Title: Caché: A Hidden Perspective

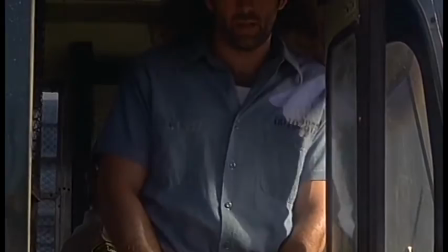257s
In terms of the overall cinematography, there are five types of shots that are generally used in cachet,
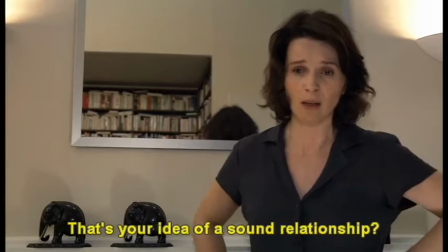264s
each implying a different level of diegesis. There are static short shots, used mostly in conversations,
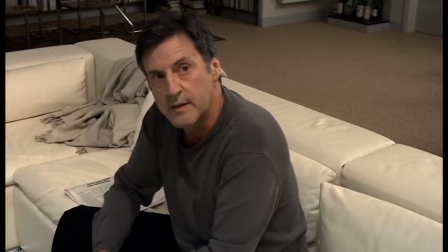273s
shot-reverse-shot style, regularly used in any ordinary film.
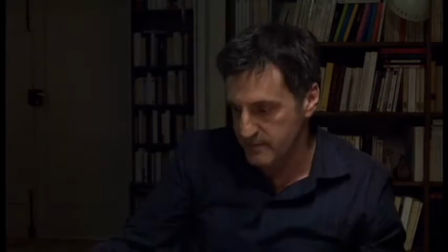283s
The head-on perspective shot. The viewer is looking through the eyes of a character, but this is almost always meant to be non-diegetic.
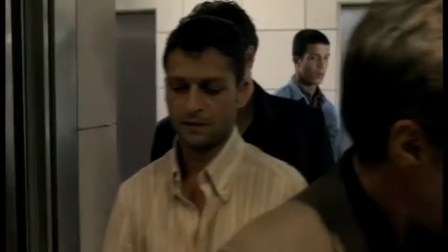291s
This is also used in many other films. There is the highly dynamic following shot.
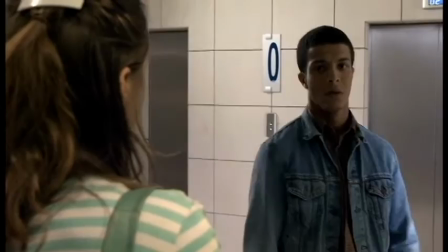299s
This is used in many films to make the audience feel as if they are walking along with the action of the story.
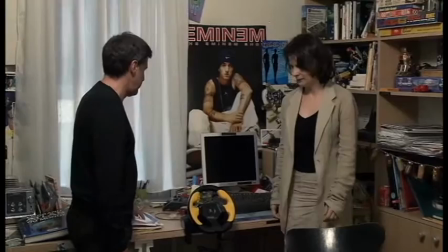307s
The dynamic shot, in which the camera casually follows the character's movement, maybe the most used shot in cachet,
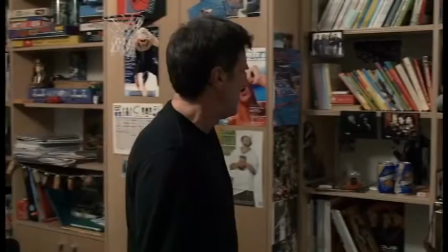314s
the frame follows the characters as if the viewer were sitting unseen in the room, following the characters with their eyes.
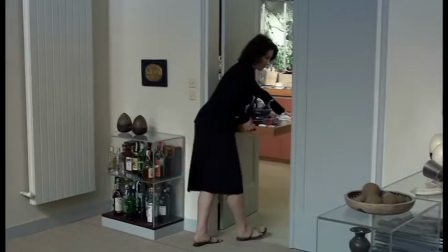322s
The effect is similar to the highly dynamic following shot, but creates a darker feeling.
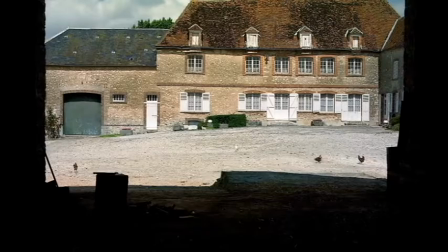329s
Finally, the stagnant long shot. Most of the tapes sent are of this nature.
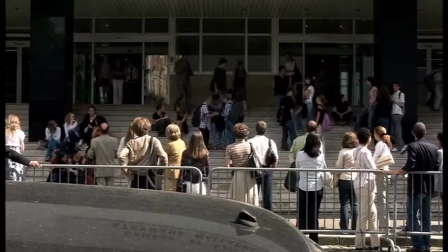334s
The viewer soon associates this type of shot with a diegetic camera,
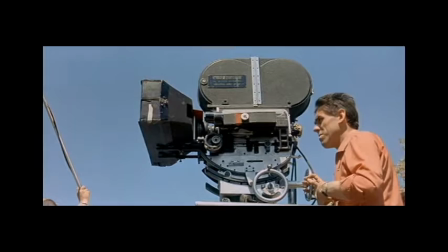339s
but it is frequently used for exposition or establishing shots as well. Caché uses all of these cinematic styles in tandem in order to confuse the viewer as to the true diegesis of what they are watching.
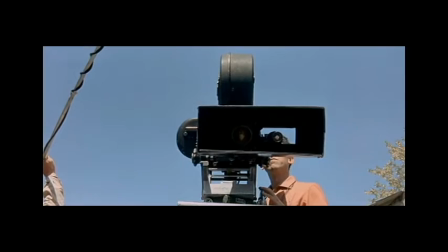355s
The result turns the idea of film reflexivity on its head. Instead of pointing the camera at the audience, making them realize they are watching a movie,
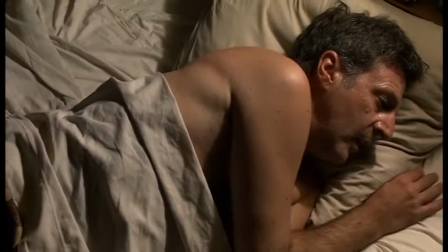365s
Caché makes the viewer point the camera at the tortured characters.
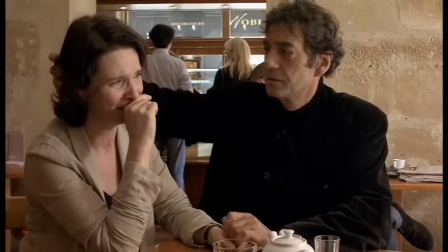369s
The mood is all that much more sinister because we know the characters do not want someone watching them.
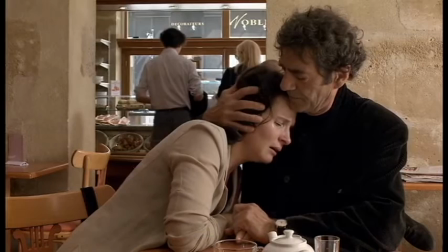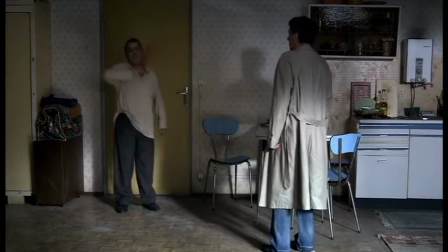382s
Then how does this use of perspective make Caché such a great thriller, especially when there is only one scene of violence or action?
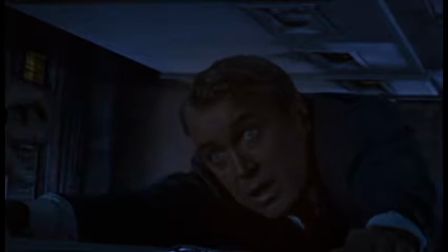392s
When other great filmmakers establish tension or create thrills,
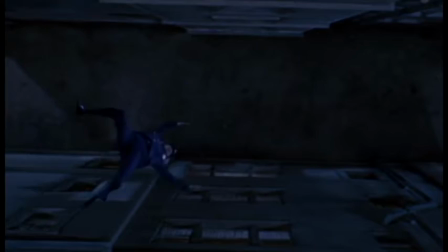396s
they often bring you into the story, making you feel the terror that the characters are also feeling.
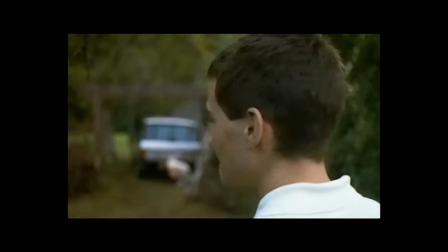403s
Haneke brings us into the story's world, but makes the person watching the source of the fear.
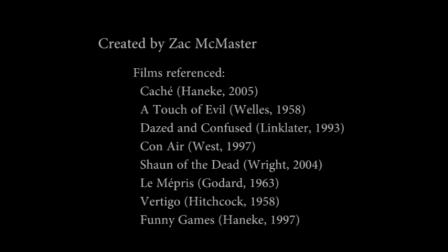413s
Thank you for watching. My name is Zach McMaster, and this has been a video essay studying the use of perspective in Michael Haneke's 2005 film, Caché. Thank you.